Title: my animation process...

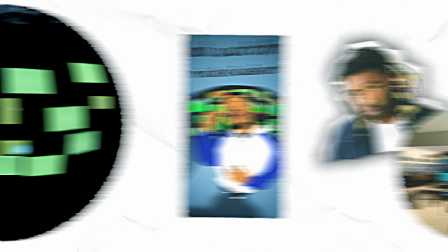I shot this video at an artist called Mez's home studio. He had all these monitors in the background, so I wanted to add some visuals to them.
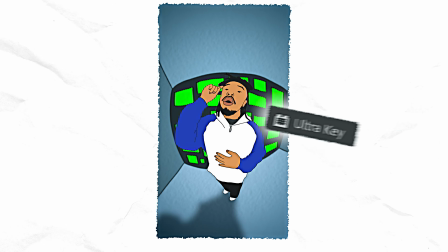To do this, I just add the Ultra Key effect to key the green out.
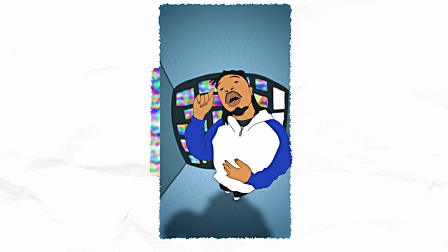I then bring in some color static that I found on YouTube, making sure to match the frame rate of the original clip.
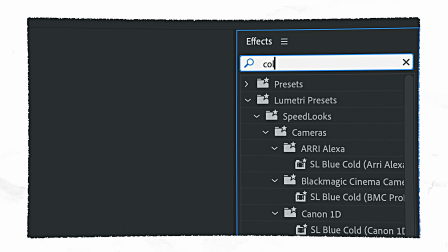I then add an adjustment layer and use the Lumetri color effect to color grade, as well as an unsharp mask effect.
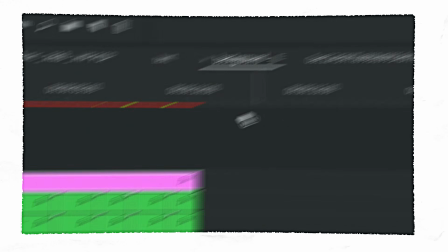Finally, adding a camera wobble effect for some subtle movement.
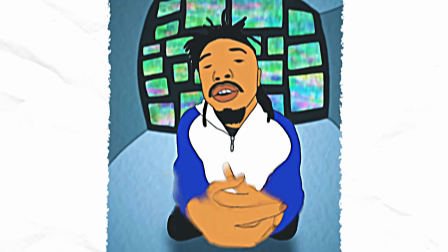This part is optional, but I like to add some blur to the animation to make it a bit more believable. To do this,
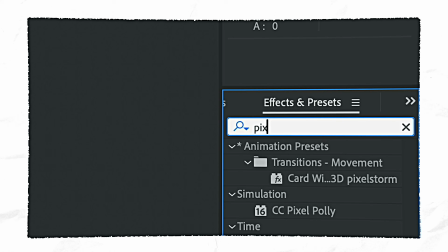I bring the clip into After Effects and use the pixel motion blur effect.
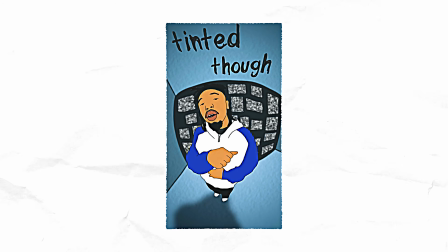Not only does it make the animation more realistic by adding blur, it also adds more frames to the video. making it much smoother.
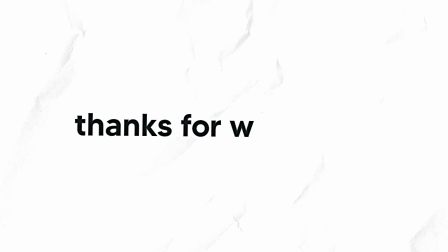Thank you so much for watching and supporting the channel. Have a great day.